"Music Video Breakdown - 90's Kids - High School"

All right, hello everyone. Welcome to the vlog. Welcome back to the vlog if you watched a few of them before. But to get right into it, in this one, I thought it'd be a cool idea to start doing music video breakdowns from the director's point of view and break down kind of what went into making certain videos and kind of do a little bit of like a fun little watch along. So I'm actually just going to play the video and kind of break it down as we go. So in this one, I will be breaking down the 90s Kids music video that we made for their song High School in one of our more ambitious outings for a music video so far.
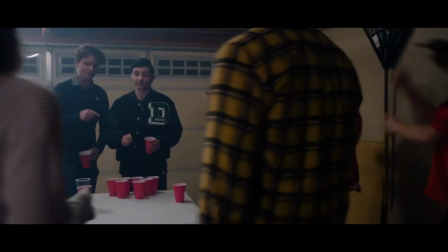Damn, I'm glad I didn't peak in high school, 'cause my best days will be in the past.
So while ambitious, it's for sure one of my favorite ones we've done. We got to do a lot of stuff, or well, really, I guess one main thing in this one that I had been wanting to do for a long time, and that is choreographed dancing.
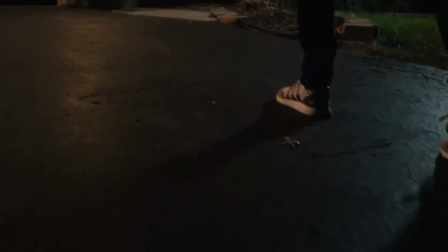So let's just start up the video here. So we start with Corey, the lead singer, walking up to the house.
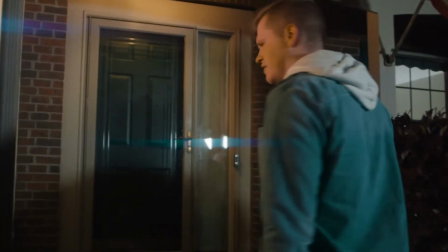So he is arriving at this party. We do a cool little awkward moment there where it's just sort of like almost like a, I don't know, that sort of awkwardness you get when you maybe show up to a high school party and the one random person that's walking out of the party kind of shows you that maybe you don't fit in and you're unwelcome in being there, kind of tying into the idea of the song a little bit and just the idea of high school parties in general.
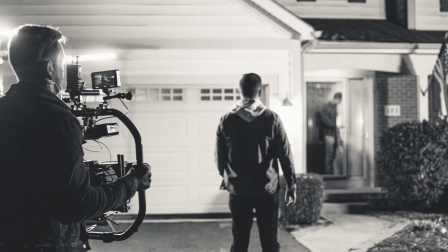So fun thing about this shot is while it is the opening shot of the video itself,
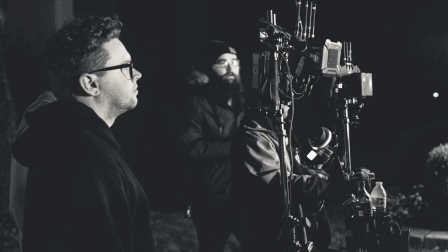this is actually the last thing we shot on production day itself. We were going to have this cinematic open with actual live audio.
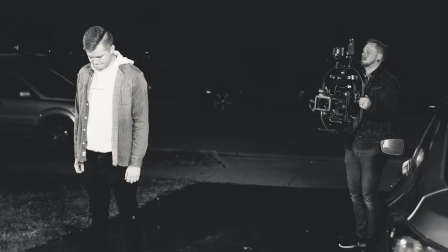So we actually got audio of Corey walking up, running into the other person from the party, having that awkward encounter, and then continuing into the house.
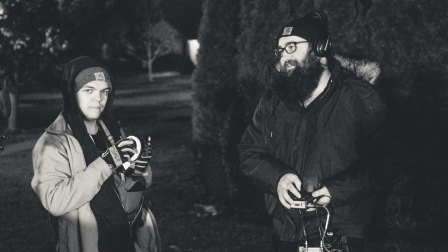So we actually wrapped up our night going kind of into full film mode there. Yeah, there's not a lot to it other than it was a cool house, a cool shot.
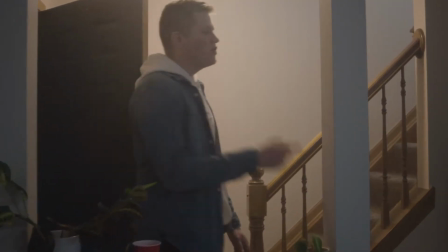So let's keep it going. So Corey walks in.
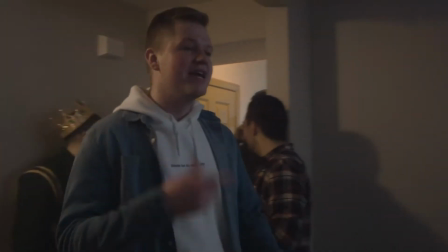The first people we see him interact with are the like kind of the literal cliche prom king person.
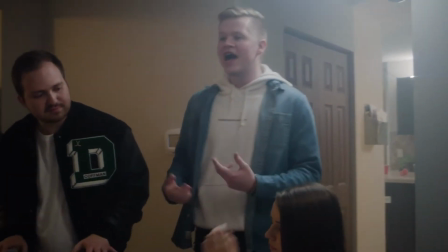So you've got kind of the jock characters there. He makes his way through the party, and the idea here was to do a simulated one take where he kind of just goes
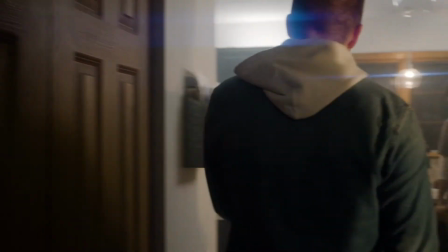through and finds each kind of different classic cliche character that you would see in high school,
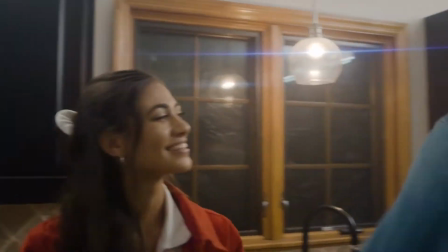right? Very like Breakfast Club-ish. So he's going to be walking through the party singing this song as the party kind of continues to grow around him. And the further we get into it, the more I'll be able to actually explain that.
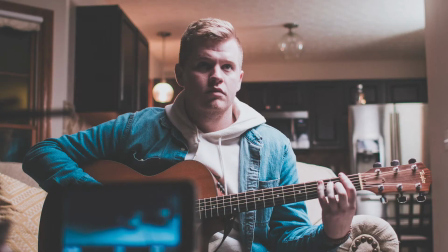And actually, quick fun fact about all these rooms and these scenes, most of these anyway, were shot actually during the day.
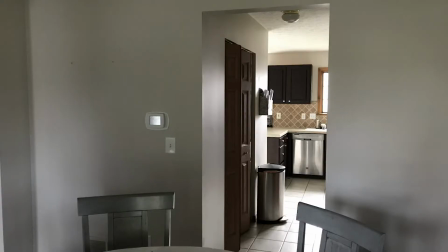So we actually trash bagged off all the windows to make it appear as though it was nighttime out while this party was happening.
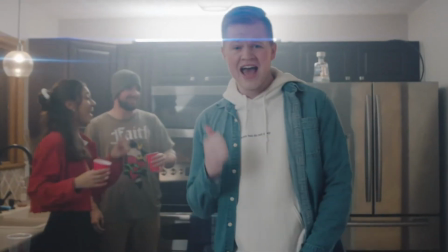So in the kitchen scene, one of the original ideas was to have just like 2 or 3 of the dance team behind him.
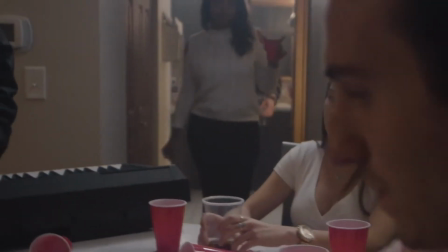But we ended up going with just sort of some of the casual party goers there,
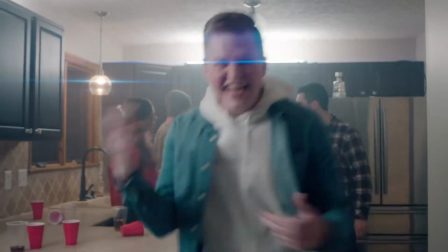just kind of bouncing and rocking back and forth and chatting, and let it be more of like a normal party scene as Corey kind of walks through.
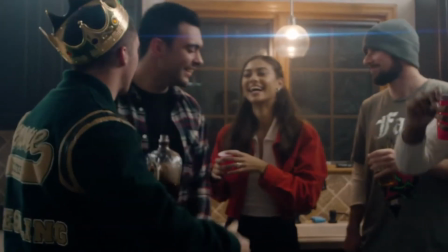The goal was in that first chorus to introduce some very subtle choreographed dancing,
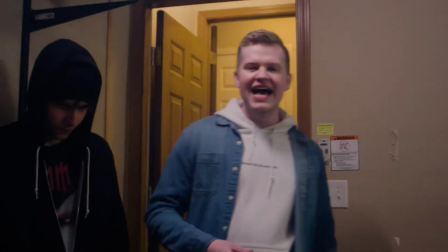which actually leads us straight into the next scene as Corey exits frame and now enters the garage where we have some classic high school beer pong going on.
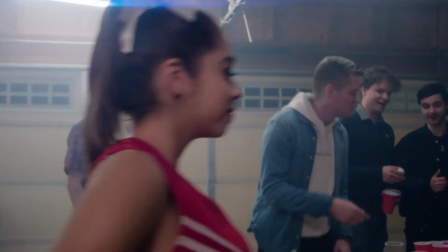So again, a lot of different characters around the table. Corey takes his own shot.
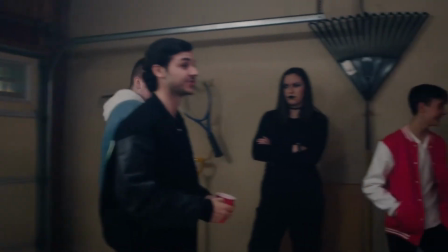You've got some of the jocks, you've got some of the goth people, you got some of the nerds, you got some of the athletes, whatever it is. You've got them all there. And this is actually this scene. So before we jump into the next chorus here, this is one of the original scenes that first came to my mind when I thought of this video, was Corey like looking over this, pong table that kind of goes across frame,
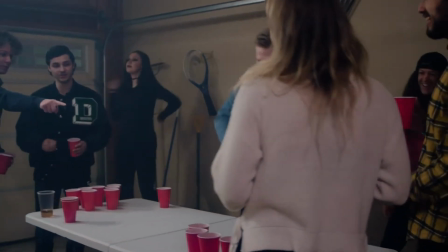and like delivering the lines as we hit into a chorus, and then you see, all the choreographed dancing start to happen around him.
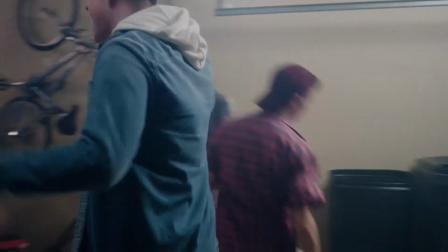So we break into the next chorus here, and I love it because you see, like, again,
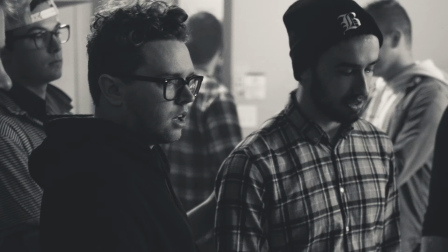these normal partygoers that were sort of scattered throughout the garage are now all doing the same exact choreographed dance
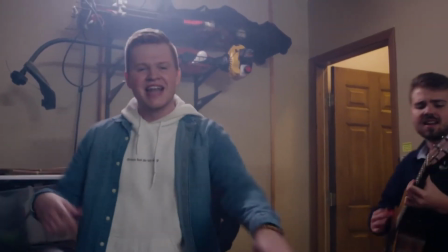as Corey kind of walks and dances and sings his way through the chorus and through the garage itself.
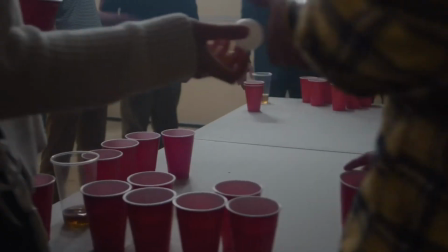So then we pop into this like kind of pre-bridge thing here where we kind of implement a lot of different just kind of cuts and B-roll showing a lot of the life of the party,
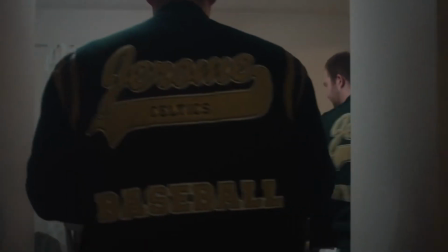a lot of what's going on, a lot of the characters walking around the party, which was always the plan.
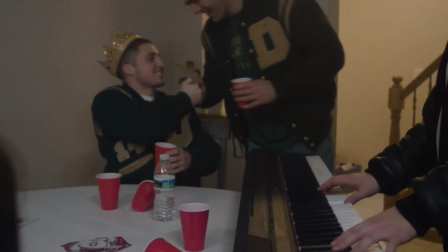This was always going to be like kind of the montage of showing here's everything that goes into what happens at a high school party.
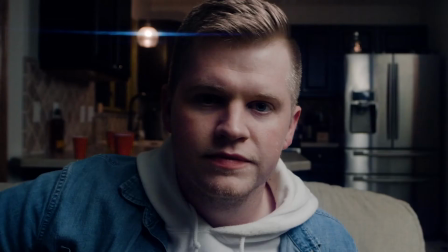And this idea, this last shot, I'm going to pause this again to explain this. This final shot was another one of the things that immediately came to mind when the band sent me this song.
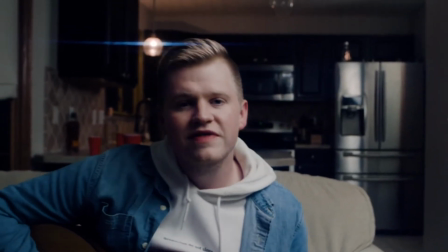So we start and we see Corey, it's just him and an acoustic sitting on a couch.
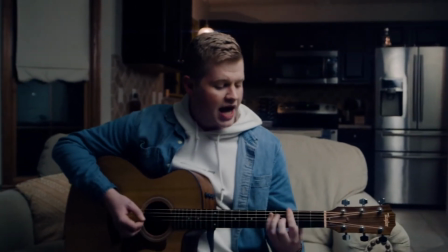So we start to pan back here and we comedically have him hand the guitar off frame,
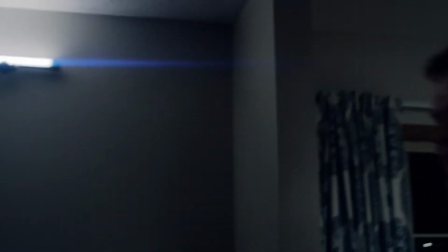continues to walk over into the living room, continuing to sing, and this is where we get the big moment.
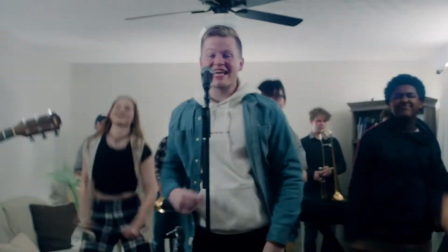This is where everyone in the living room is dancing. There's confetti, it's very over the top.
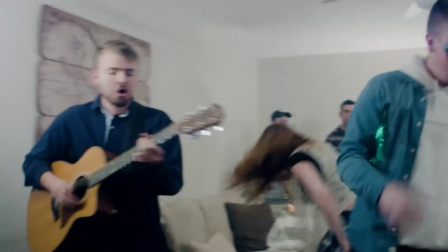And this was just kind of like, this was like what I saw when I very first listened to this song.
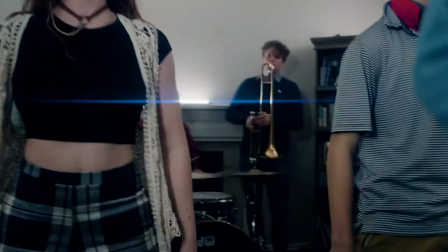I was like, it has to have choreographed dancing, and I wanted this, like,
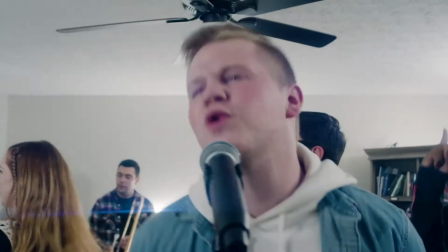I wanted it to build to this like over the top party scene where just
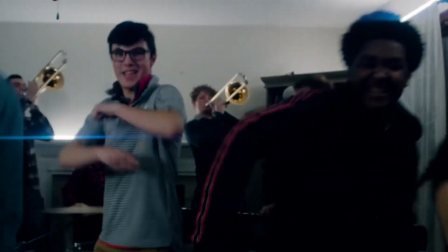everybody in the room is grooving to the song while Corey and the band play and sing the song,
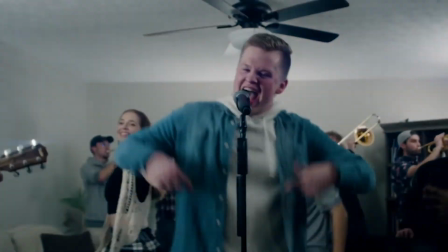and there's confetti and there's poppers and there's streamers and there's that, I mean,
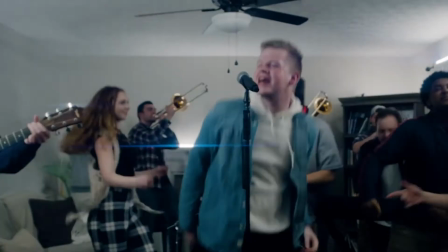the band got trumpets to put in the background just to make it as over the top as humanly possible. And so yeah, the overall goal was to kind of play out this dream-like idea of what high school parties tend to be treated like. They kind of get put on this pedestal, I think, especially when you're in high school. They're always these grand things that if you don't show up to, you're uncool. And that's the idea of the song. You know, one of the main lines in the song is, "I'm glad I didn't peak in high school." So it's playing into the cliches of what a lot of high school stuff is.
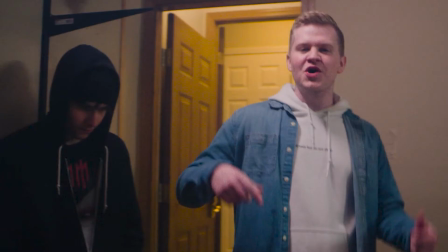Again, you're seeing a lot of the cliques, you're seeing a lot of the cliches, the very Breakfast Club-esque characters as Corey makes his way through the party. But in general, you know, as much as we were trying to be on the nose and over the top and just very directly silly with this video, I am still insanely stoked on it from an artistic standpoint. This was one of those music videos where literally when I heard the song the first time, this is the video, aside from a couple small different things, this literally is the video that played out in my head. So having that one last long take of, you know, him walking over into the living room that is dark and then burst into light,
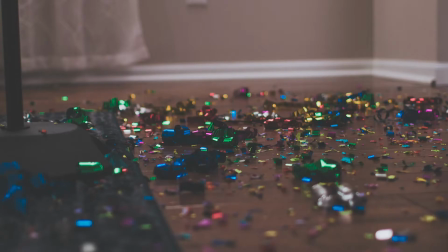showing all the dancers and all the people with the trumpets in the background, and again, the confetti and streamers and everybody dancing to that last like big powerful chorus. That was an idea from the start, and I'm so stoked that we got to pull it off. And I can't wrap up this video without mentioning how incredibly awesome the dancing team was.
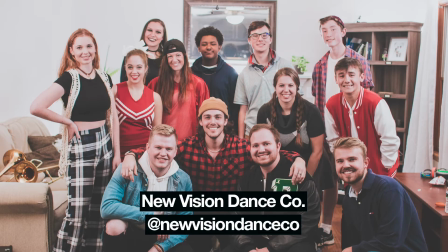I mean, like, literally in the lead up to the video, and I was in a group chat with the dance coach and one of the band
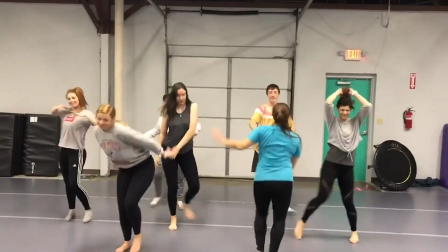members, and I remember her sending like BTS videos of them in their dance studio practicing to the song.
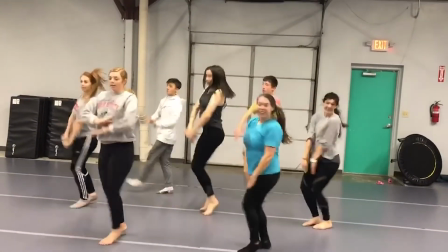And I remember, you know, I remember her saying like, "Hey, like, is this kind of what you were thinking? Is this good?" And I remember just being honestly completely mind blown, because obviously I wasn't going to be super strict with like the moves that they did. Just the fact that I was seeing an idea that was literally just in my brain weeks before actually being played out,
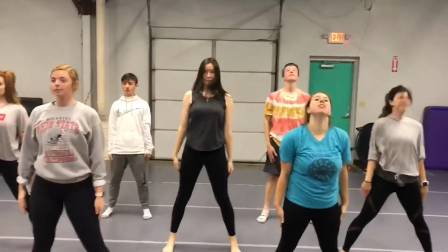and I was seeing these people dance like perfectly to this song and this chorus. Like, it was the coolest thing ever. And even on production, we had some heavy time constraints with the dance crew itself that honestly, I won't lie, like made the production like super stressful to make sure we got them in and out in time.